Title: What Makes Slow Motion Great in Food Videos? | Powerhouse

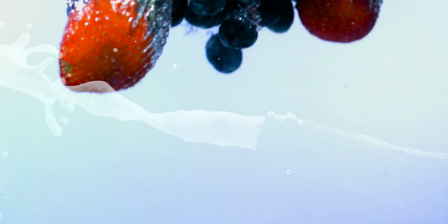Slow motion gives the visual content a whole new perspective.
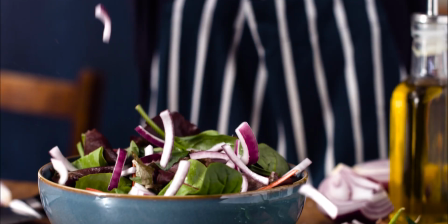Controlling motion and manipulating it is an effective way of inferring an emotion.
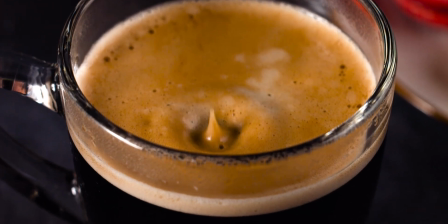Everybody knows what coffee looks like, but a coffee drop shown in slow motion feels more deliberate, impactful and enticing.
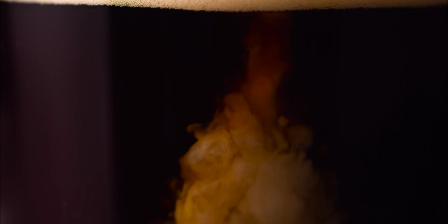Slow motion in food is about adding emotional intent to your visuals.
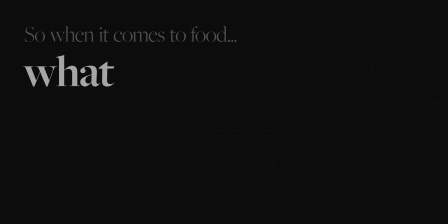So when it comes to food, what makes slow motion so great? Well, let's start with the slow part. Normal video is captured at 25 frames a second.
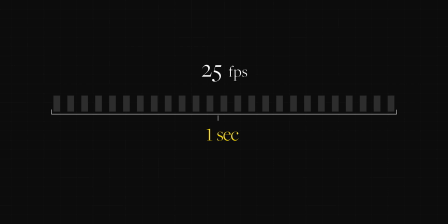That's 25 frames captured and played back every single second. When we slow things down, we're capturing more frames in that single second. So, when we capture 50 frames per second, it takes twice as long to play the same action.
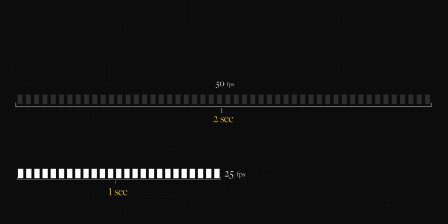Because standard playback is still 25 frames per second, and that's the basic principle.
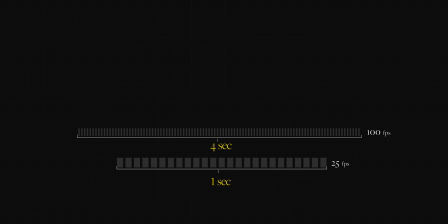100 frames per second is 4 times slower than normal, 200 frames is 8 times slower, and so on. When we get to 1000 frames a second, and speeds well beyond ordinary, we get to experience even more of the subject's journey.
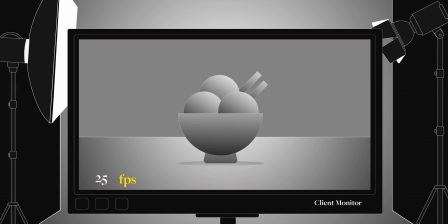When we get to the motion part, this is where we need to get a bit more technical.
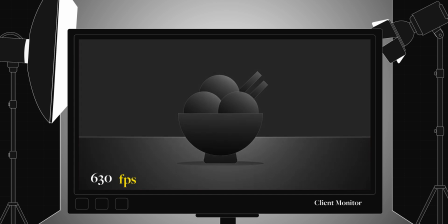As we increase the number of frames we're capturing, we're decreasing the time light has to enter the camera,
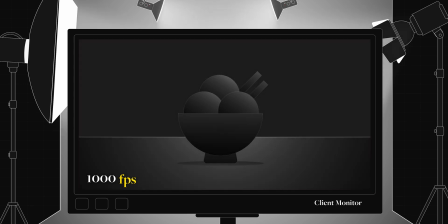so we need to add more light to the scene to achieve the same source of look.
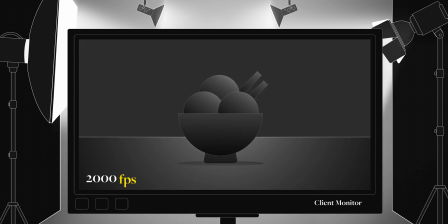In fact, doubling the frame rate of any shot means effectively doubling the number of lights pointing at the subject.
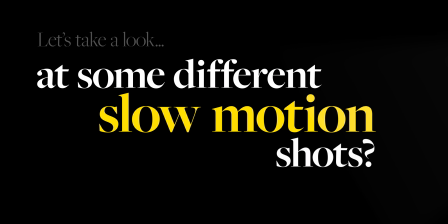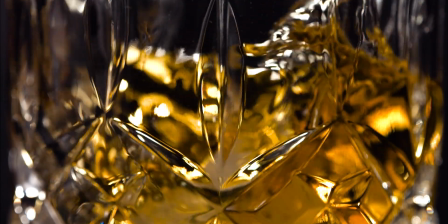Falling through frame. Whether an abstract component shot, a build shot, or simply a pour or a spill,
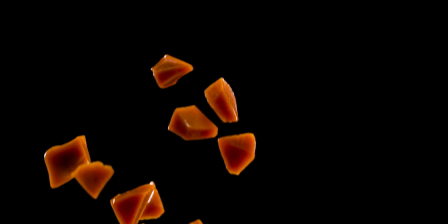the falling shot is a great way of drawing attention to lots of pieces. For this kind of shot, we're literally battling Newton here.
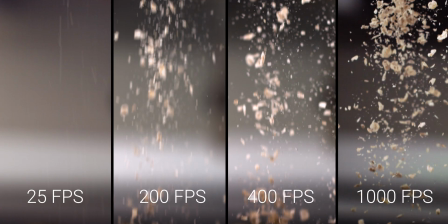The best frame rates are dependent on the mass and the volume of the subject against the constant of gravity.
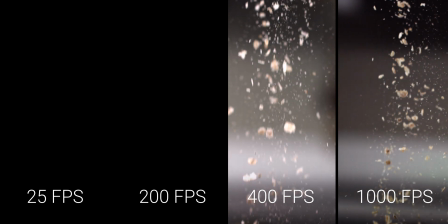So the heavier the object, the higher the frame rate needed.
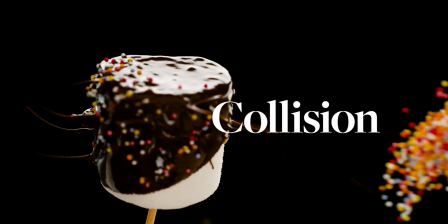Collision shots are dynamic, creating a visual fusion of flavours and ingredients.
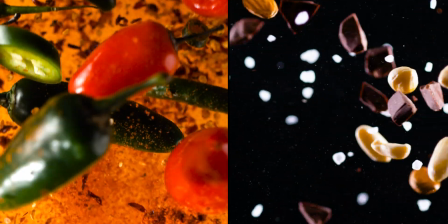Whether we're looking at collision shots in live action or CGI, the collision bit is typically a trial and error kind of shot.
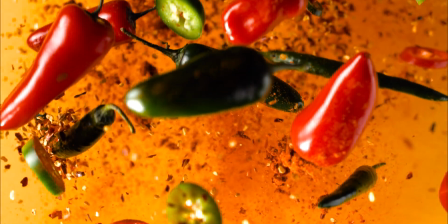But what we do get is multiple impacts, velocities and secondary reactions in every single action.
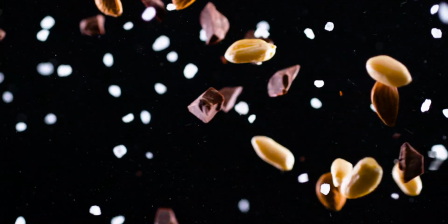The scene is always rapid in real time, so grabbing the detail at 1000 frames and up is pretty essential in this kind of shot.
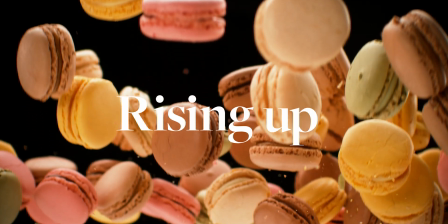The rising up shot. At the apex, the subject is literally floating weightless in frame.
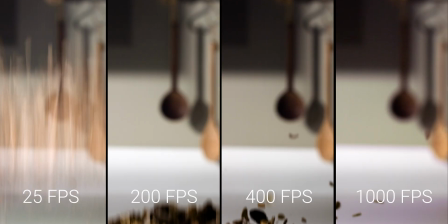When planning the rising and fall shot, it's a great alternative to typical falling or collision shots.
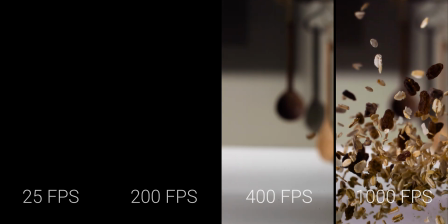This ramping of speed and weightlessness at the apex are far more achievable at lower frame rates with gravity's support.
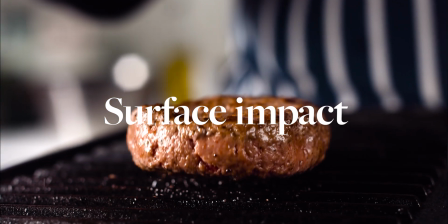The surface impact shot. As the name implies, this is a collision shot with any rigid body.
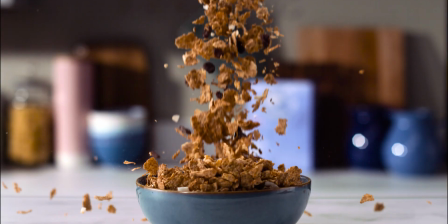Where this shot stands out is in the detail in the bounce.
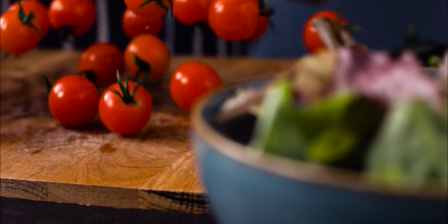The interaction between objects, surfaces and food showing its succulence, juiciness and viscosity.
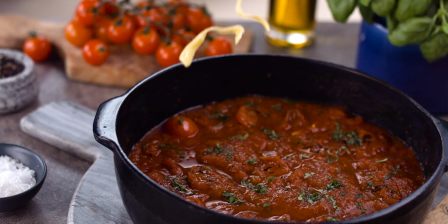These are the moments that create life and personality in food, and capturing these at a higher frame rate allow that moment to last longer.
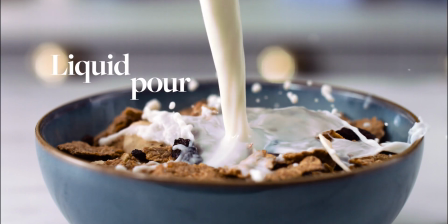The liquid pour shot. Liquids move and cascade in weird and wonderful ways, which is really striking in slow motion.
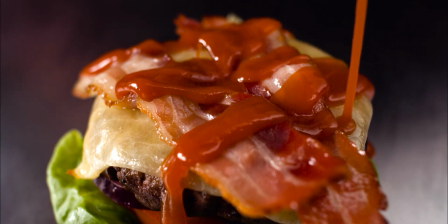Whether you're shooting sauce on a burger or pouring whiskey on the rocks, it's the energy of the impact that gives the subject life.
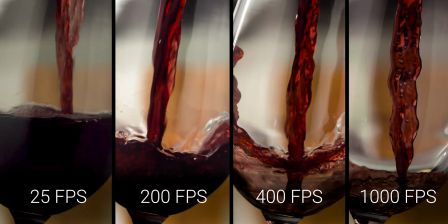You can shoot liquids in a range of frame rates depending on the sort of feeling you want to create.
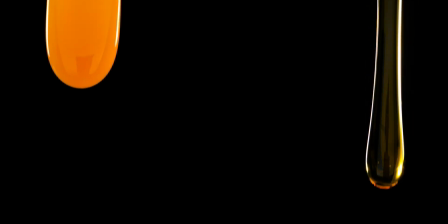Capturing great slow motion is more than just turning up the frame rate on the camera or capturing some cool visual effect.